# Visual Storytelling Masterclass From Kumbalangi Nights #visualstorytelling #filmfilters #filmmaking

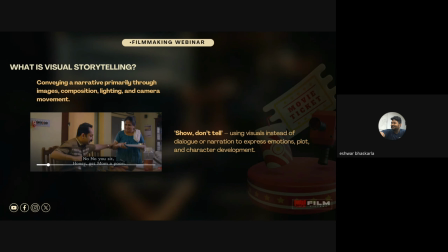See, visual story is something where, without any dialogues, with the help of visuals, how do you convey certain emotion to your audience? In this particular scene,
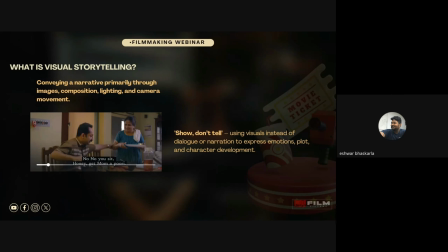what happens is there is a guy who's an egoistic guy who wants to be the head of his in-laws family. And how does he achieve that? Th- that how is it shot visually without the help of any dialogue?
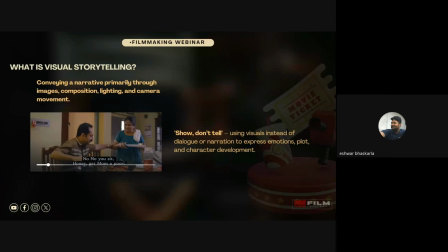How is it shot visually? Now we'll play the video. Just see that.
മോളെ ഒരു പൂരിയും കൂടി. ഞാനൊന്ന് അങ്ങോട്ട് ഇരുന്നോട്ടെ. അതിനെന്താ?
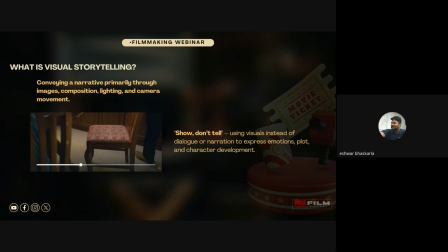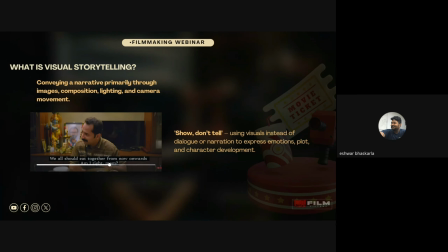ഇവിടെ കുറച്ച് പേര്, അടുക്കളയിൽ കുറച്ച് പേര്, ആ പരിപാടി ഇനി വേണ്ട. നമ്മളെല്ലാവരും ഒരുമിച്ച് ഇവിടെ നിന്ന് ഭക്ഷണം കഴിക്കും, ഒരു കുടുംബം പോലെ. അല്ലേ അമ്മ? കഴിക്കും.
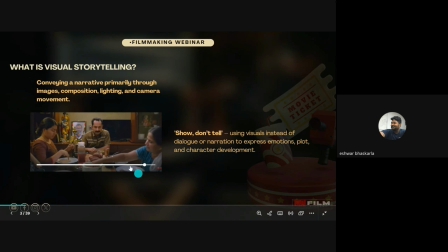Yeah. See, now if you clearly observe, he wants to take that center position in the family.
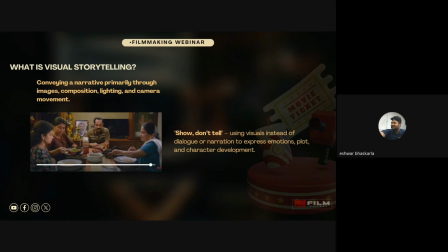He wants to be the head of the family. How did he do that? First, initially, slowly, he started buttering his mother in law. Then he said, like, he wants to sit there. She is convinced. And if you see in the background, there is his father in law's photograph who is expired.
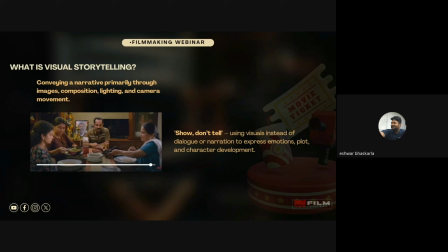You see his photograph, and slowly, now he's going to take that center position. And when the camera is coming tracking backwards, now you slowly see the other family members.
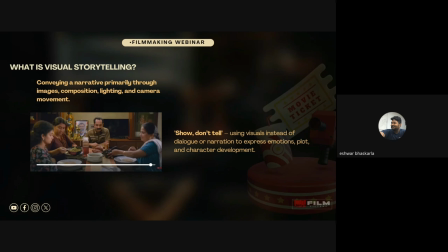If you see in a kingdom, the king sits in the center, which is like who wants to be the head of that particular area, that particular kingdom. The similar way, our center chair always belongs to the head of the family.
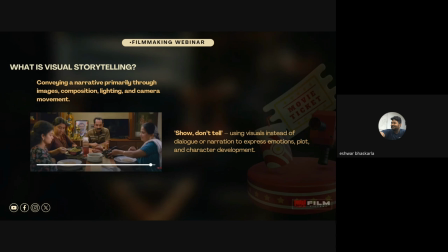Now he slowly shifted into that position. And after shifting there, if you observe, he's slowly giving orders. Initially, you don't, give orders in a harder way. Slowly he's telling them that, see, from now on we'll be having lunch or dinner, whatever we have, we'll be having it together.
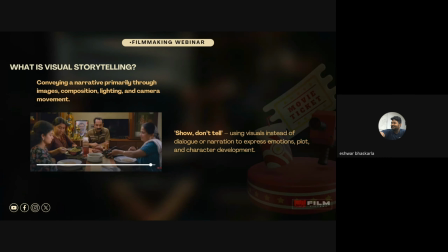So slowly he started giving orders. And when the camera track is coming back, now you can see that he is in the center, which is the utmost powerful place in a particular family. The others are like ministers in a kingdom who are not that important.
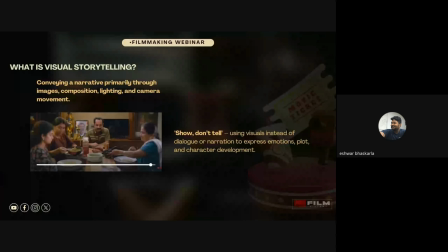Now he slowly achieved that. The director, without telling a dialogue that he wants to become the center of the family, without telling that visually, how did he created that? That's the main thing.
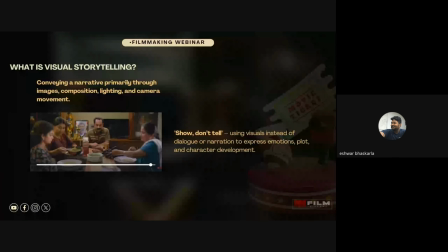So if you see, show, don't tell, using visuals instead of dialogue or narration to express emotions, plot, and character development. This is how we achieve certain things. Next slide, please.
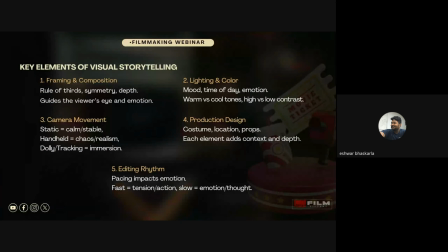See, what are the key elements in visual storytelling? Framing and composition. In this particular shot, if you see, initially you have seen a chair which is on the sideways, and slowly it went into the center. That particular framing and that particular composition is very important for this particular scene.
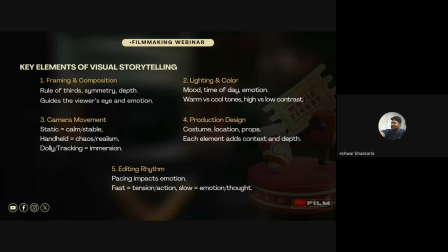And camera movement. When you track back, slowly you reveal other people. Initially, you don't reveal other people, which means the center of the frame, the person who is in center of the frame is important.